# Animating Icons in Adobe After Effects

Now, why would I do that if it does the same thing? This allows us to pull the stroke out of those groups and put it below this main group that is actually doing the scaling.
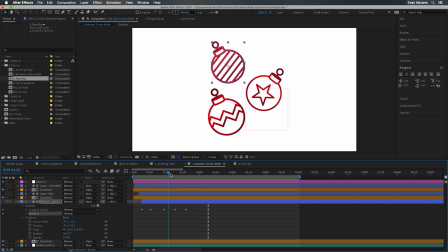That means the paths are scaled first, then the stroke is applied, so the stroke never actually scales. And finally, here's a neat little life hack. You can use a layer style to apply the stroke.
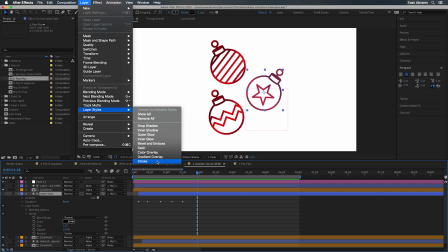Since layer styles are frame relative, it doesn't really care how the layer scales up and down.
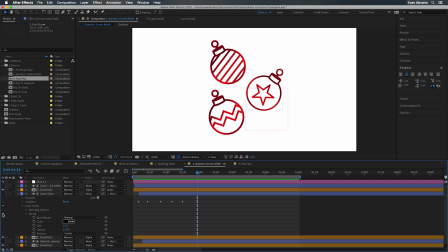I've set the stroke here to a very minuscule amount, just enough to get some pixels on the screen.
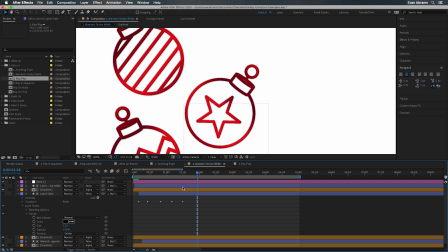And then I'm adding the stroke to the layer style. Sometimes when you want a mono-stroked width style, what you really want is a layer style.
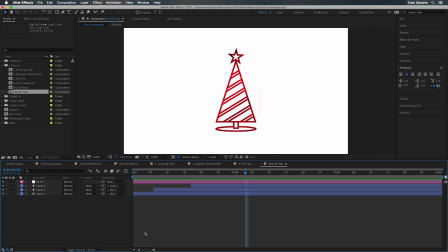Okay, all this is lovely, but pop-ons are still kind of boring. Then we should break it up and pop in elements in a sequence.
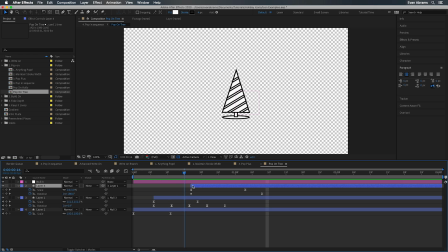In these examples, we've added more variety and interest and led the eye in a pleasing way by breaking up the icon into elements that logically should be independent and then scaling them in kind of a cascade. This is kind of a similar idea to the write-on that we talked about. Break apart what should be broken, group together what should be grouped, and then pop them on one after the other.
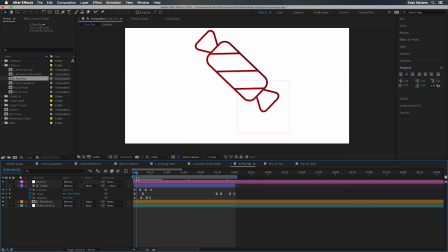I also advise that you add in some more properties to your pops. Get some position and rotation in the mix. Just a few more keyframes on these properties add a lot of nuance and movement to make it look like it's not just popping abstractly from nowhere. It's like it has weight and heft with this position and rotational change. those overshoot ideas here. And even better, you can just copy and paste these keyframes onto anything. This is all happening on a layer level, so it doesn't really matter what the content of the icon is.
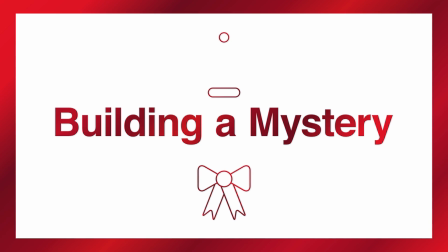So you wrote on, you popped on, now let's build on. Building on is the idea that you want one element to lead into the next.
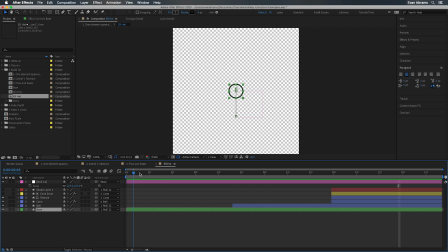So in this little hat, you can see that one element spawns another, and that spawns another, and it's taking us on that journey. As a general strategy, this is a great way to approach icon animations. Consider what element could lead, or react, or push, or drag other elements with it.
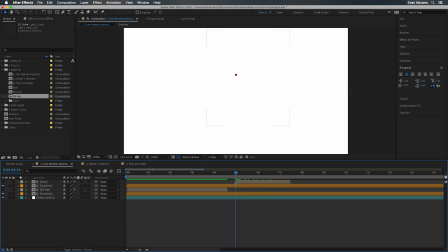Here with this bow, we can see one central piece and then the others array out from it.
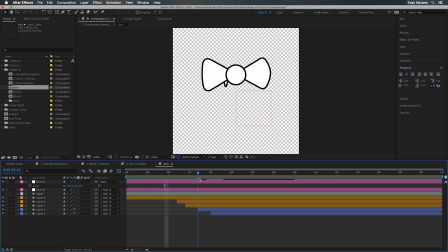And often with build-on animations, you need to make use of matte techniques. Both of these examples use a fair amount of that.
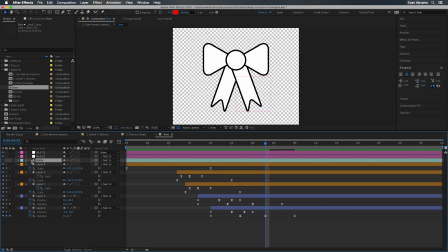For the ribbon, here you can see we have this large rectangle layer that we're using to obscure the ribbon strands. So they start invisible and we just bring them on with position and rotation as they're sliding out from behind.
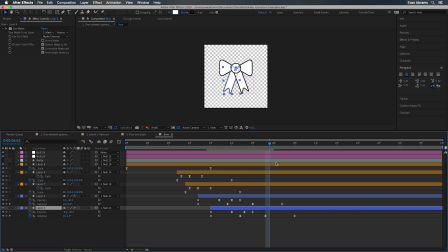It's nothing more than a little set matte effect and a shape layer to bring those things together. I'd like to say that all animations are kind of on a spectrum from literal to abstract and so build-ons are no exception.
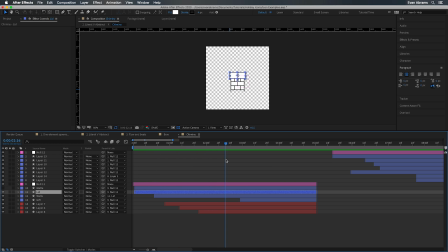Here are two examples of the same icon. In the first, the levels of the brick are being responded to by the other elements. I'm using a few position keyframes to make this rectangle push up like the brick is forcing it up. I'm having the elements interact like they're literally building a chimney. In the second one, we're using more write-on elements so that it can be more abstract.
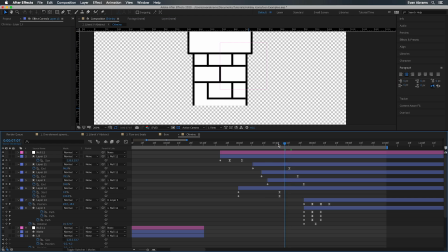We don't really care that the lines mean bricks. We can respect the literalness of a thing or reject it entirely for purposeful effect.
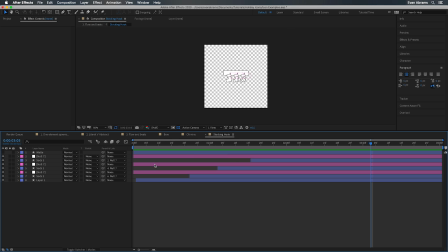But whatever we do, we should have a flow and a beat and like a timing to it. Check out these stockings.
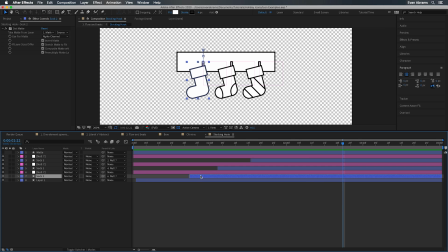Individually, each stocking has some position and rotation change with a fair amount of path changes to get this stretching, bouncing feeling. I'm doing a bit of matte work with the set matte effect here to make it seem like they spring from behind this board.
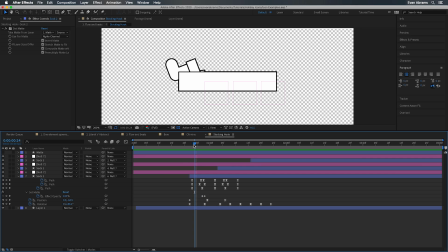We just turn off the effect when we're clear using the compositing options on the effect. But the real thing to talk about here is the timing. What is the order of these things? For Western audiences, it's a little bit easier to read things from left to right. So we might array them from left to right. Or maybe we try like this. Or maybe something like this.
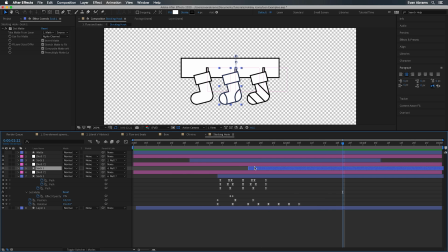Where do we want the I to go? It's our principal question. If we had text that was going to come on to the right of this thing, we'd probably go with that original left to right. But if we wanted to keep the I in the middle, we'd probably use a different order. Then maybe we would want to think about variety and interest. So we might mix up the speed. So it goes one, two, three, rest, and four.
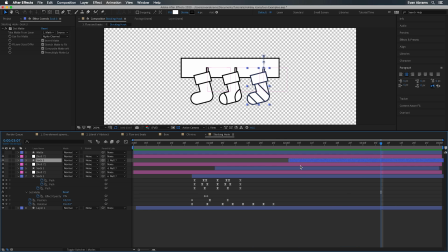Your choice of pauses and beats has a big impact on the feeling of animation. All of these choices are subjective, so I'm sure you'd make different and better choices about how things should come on. But that's the fun part of the job, I think. Try to stay flexible in your designs so you're able to remix and play with timing to find what fits best with the icons that you might be working with.
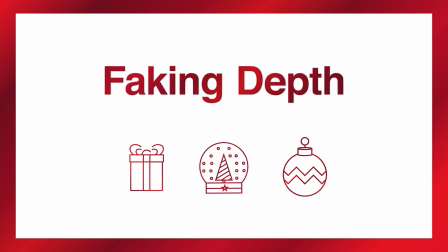That sounds pretty deep, so let's continue faking the depth. Often with icons, we want them to feel like they spin or turn in 3D.
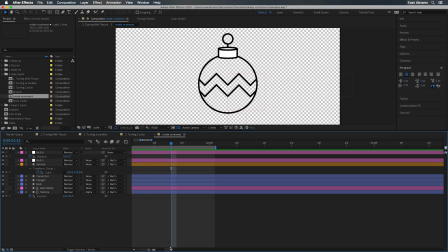And we can do that in a few ways. you'll probably want to combine separate methods to really sell the effect. So here we have a texture that's translating using another matte technique, this time just the track matte layer, using one layer to say where we can see another layer, and we're just sliding it horizontally.
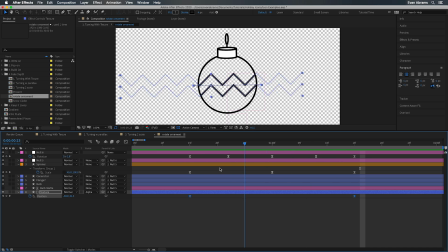At the same time, we have this little ring up at the top that's going to grow and shrink.
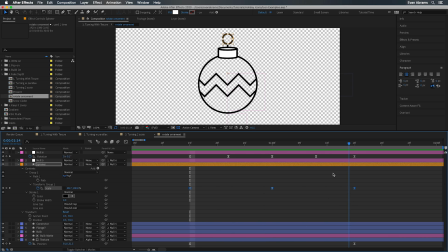We're using a technique we talked about before to keep that stroke from warping as we scale the contents of a group.
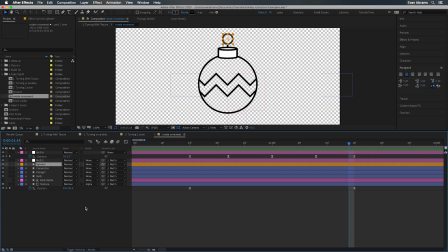Together, these make it seem like this is spinning. Add a little bit of rocking with a null and some rotation, and I might actually believe it. Subtle little details can really sell the illusion sometimes.
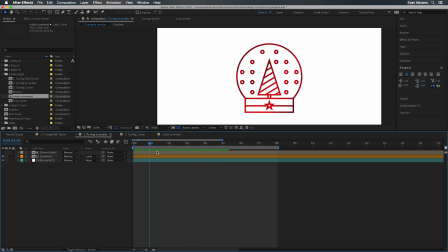Another method you might use is parallax, moving some elements left, other elements right, and that makes it seem like particles caught in a snow globe here.
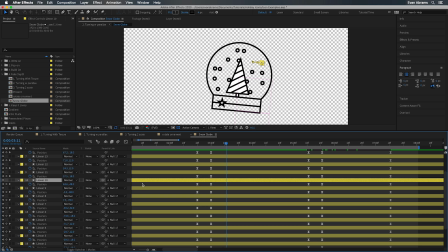Having the movements all synchronized makes this seem pretty plausible. Make sure that you have a little interplay and have things go in front of or behind others to really nail it,
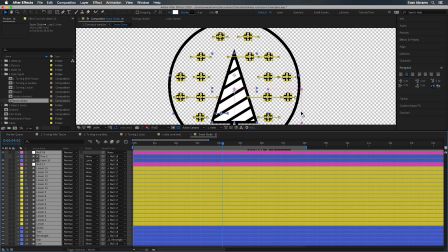but it's really just changes of position from here to there, as this thing kind of rocks a little bit.
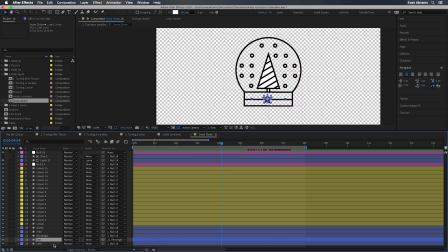This little star and the texture on the tree are helping too. Again, we're adding up these details to make a convincing effect.
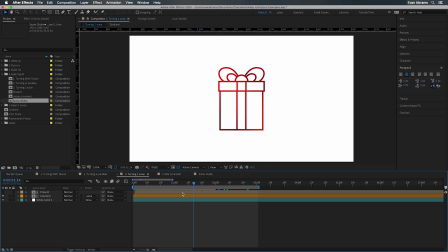And finally, how about some fake sides?
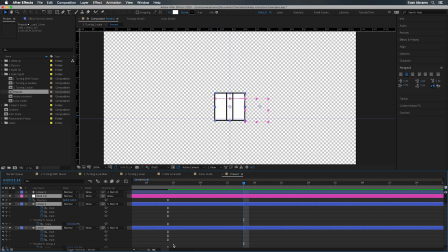I'm using that scale trick again of moving the stroke outside of the group, but I'm also scaling from the edge by moving the group's anchor point now.
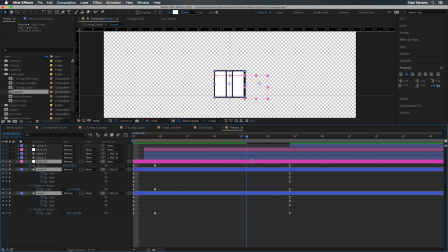There are a few ways you might organize this, but so long as things are scaling up and down respectively and it all stays in the middle, it can be pretty convincing. One thing where this falls down is forgetting that at 45 degrees to the viewer, a cube should be wider than either of the faces, but not too wide.
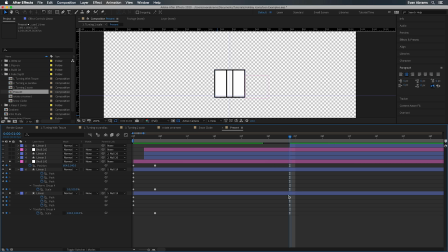So here we're going from zero to 70% to 100% on one of the faces, while the other one's going from 100 to 70 to zero. The illusion works because of the relative speed and keeping it all lined up. Check out the speed curves real quick here to see what we're talking about.
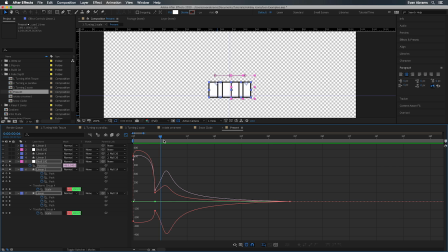Notice they're all the same for the scales and the nulls position that is keeping it kind of here in the middle center.
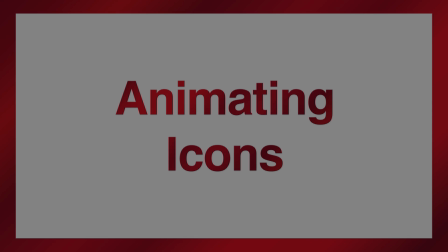And it's the same for the lid of the box as well. It's a real holiday magic, I suppose. Thank you all so much for watching and spending some time this holiday season with me here on this channel.
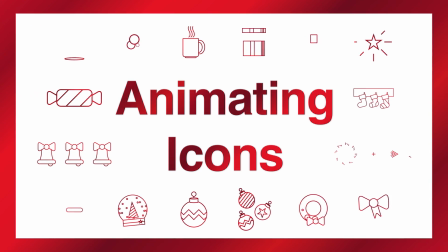If you like what you see, please like and subscribe. Make sure you turn on notifications so you don't miss any new tutorials.
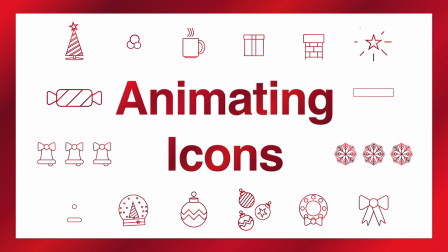Put up new stuff all the time on visual effects, motion design, after effects, all the good stuff. We have a long form series and live shows too that come up here sometimes.
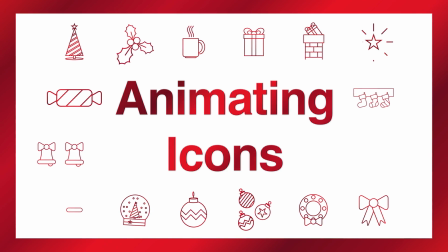So make sure you have notifications turned on so you don't miss a single one. If you make cool things with these methods, I would love to see them.
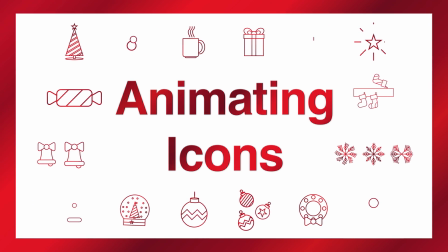Share them with me on social media. I'm at EC Abrams everywhere on the internet. I'd love to see what you make with this stuff.
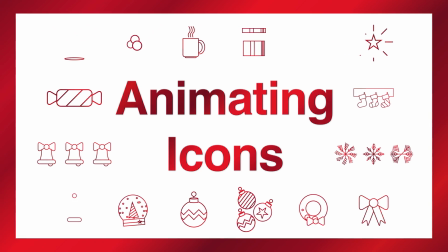I'm also doing live streams on Behance.net and Twitch.tv. So if you're into long form, chill explorations of motion design concepts and logo animations, come hang out with us on the weekends.
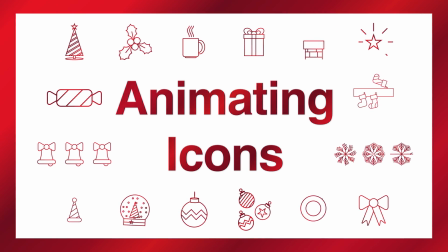Should you have any questions about the methods we talked about in this tutorial, do let me know in the comments and I'll try to help you out the best I can.
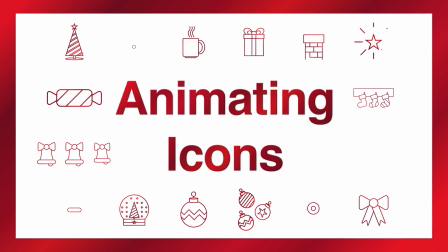If you want to see more icon animation methods, if there's more about this topic you want to know, let me know that too. We can definitely have a part two, a follow-up with more advanced methods for animating in different styles.
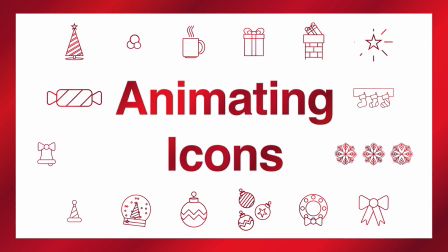That'll do it for me. Thank you again for watching. Stay creative, be kind to each other, and I'll see you around the internet.